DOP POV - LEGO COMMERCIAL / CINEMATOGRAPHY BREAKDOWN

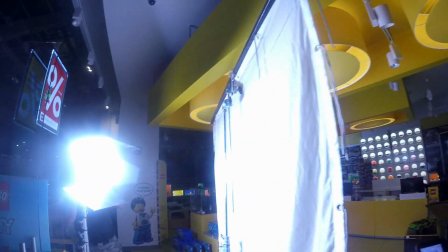(28:56) Be careful with the background. We might need a floppy there.
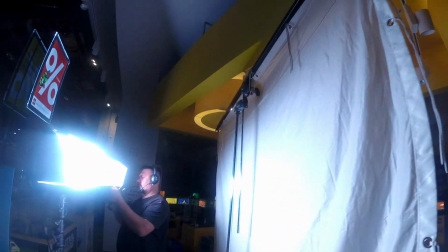(29:03) Let it shine onto the entire area.
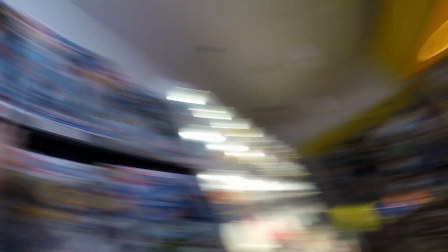(29:10) This thing is glaring. Either we press it like this or remove it.
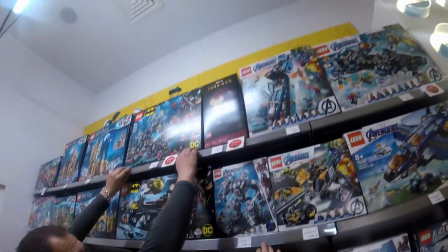(29:15) And the same with the second row, at least these two in particular.
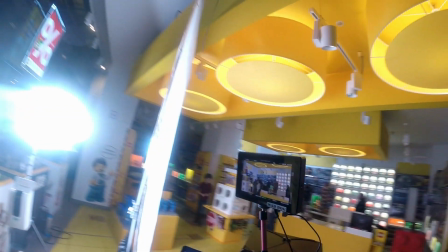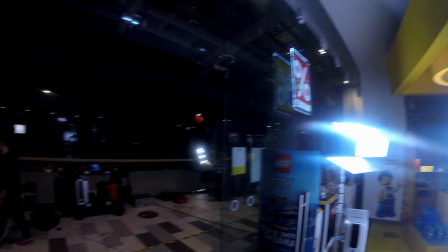(29:25) We need someone with a longer arm. Alex. Oh, great.
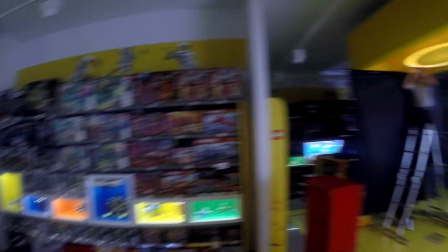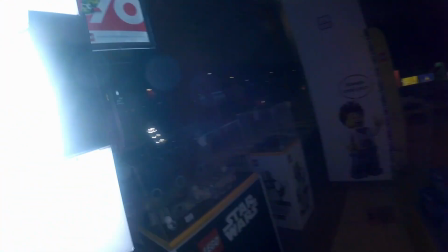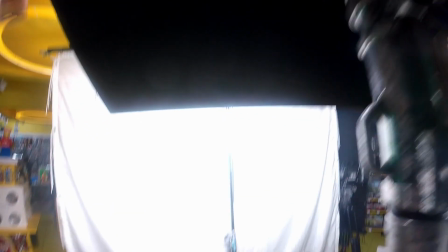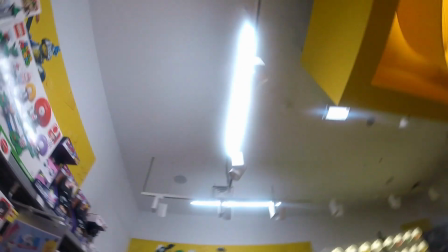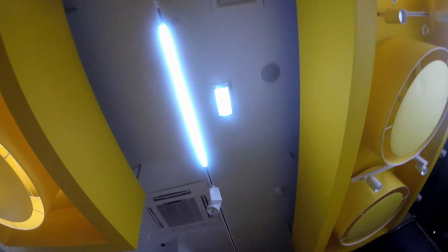(30:12) Guys, let me know if the actors are ready.
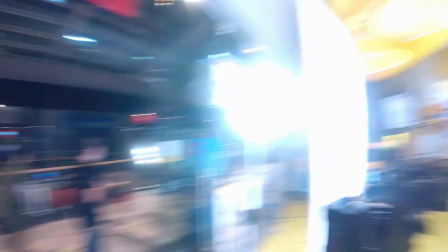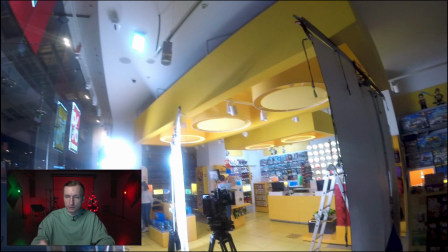(30:22)
In almost every frame we had pretty much the same light scheme. We were darkening one side with a black cloth.
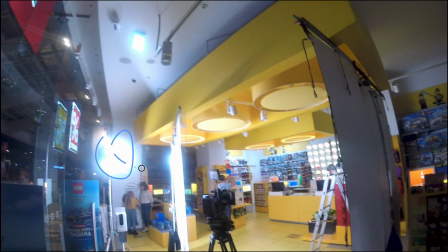(30:30)
On the other side we used an 8 feet frost frame, which was illuminated by a sky panel S60.
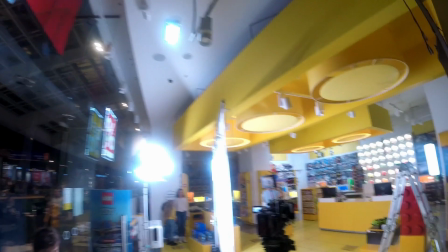(30:37)
This frost frame was providing a key light to our character's face. I also put light mats on C-stands.
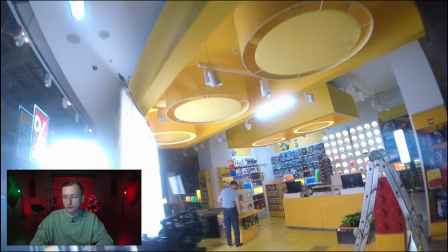(30:45)
These were 2L light mats working as side, backlight, and I also hanged one Astera above to illuminate the hair.
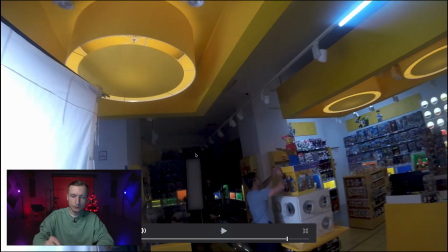(30:56) Let's move the light mat here.
And a second light mat was standing on the other side.
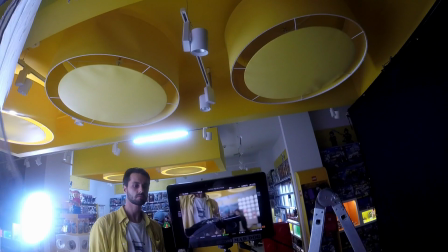(31:03) A little more, like this. To the right. Higher. A little to the left.
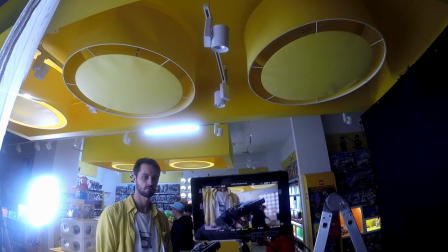(31:11) Further away.
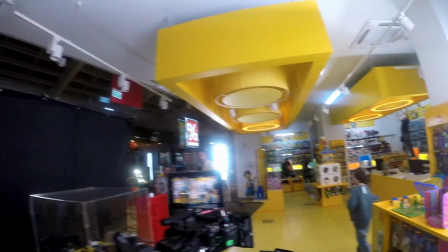(31:14) We need to remove that Astera in the background.
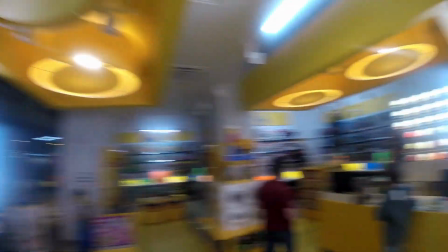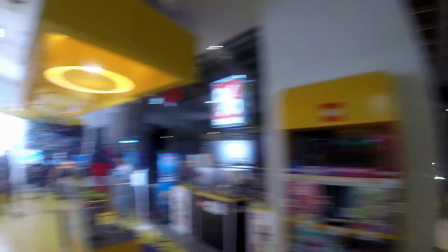(31:23) Remove this Astera. And we need to place something on the outside, something like sky panel S30.
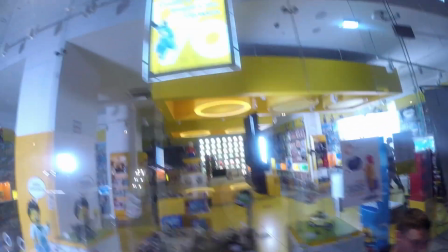(31:35) Do we set the color temperature to 6500?
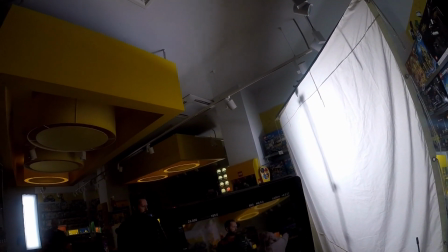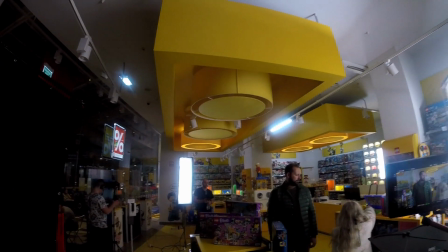(31:43) We need to add sky panel on the left. Asteras are brighter.
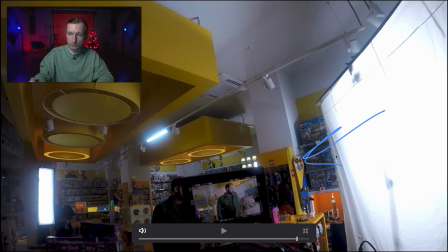(31:49)
We used the same light scheme with the dad character. There was a sky panel S60 into a 12 feet frost frame. There was a light mat standing vertically behind the corner providing a backlight on the right.
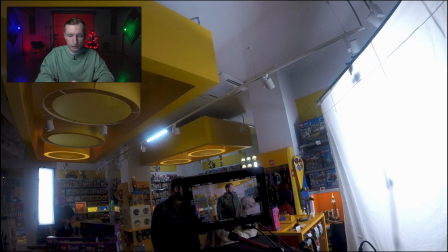(32:06)
There was a second light mat on the left providing a backlight on the cheek. There was also an Astera providing a backlight, a sky panel S30 on the left for the background. A couple of Asteras are there for these backgrounds. And here was a 12 feet black cloth
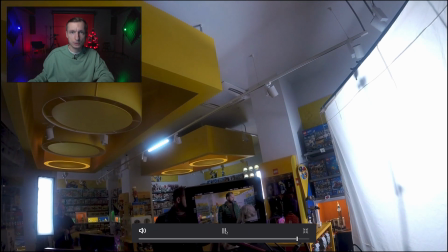(32:26)
serving as a border to the light and creating extra shadows to the shaded part of the face.
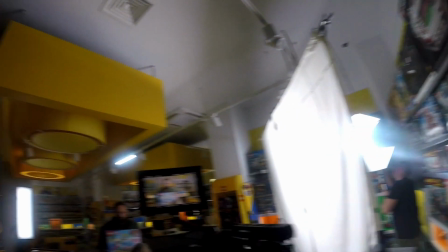(32:33) Rotate it slowly and I will tell you when to stop.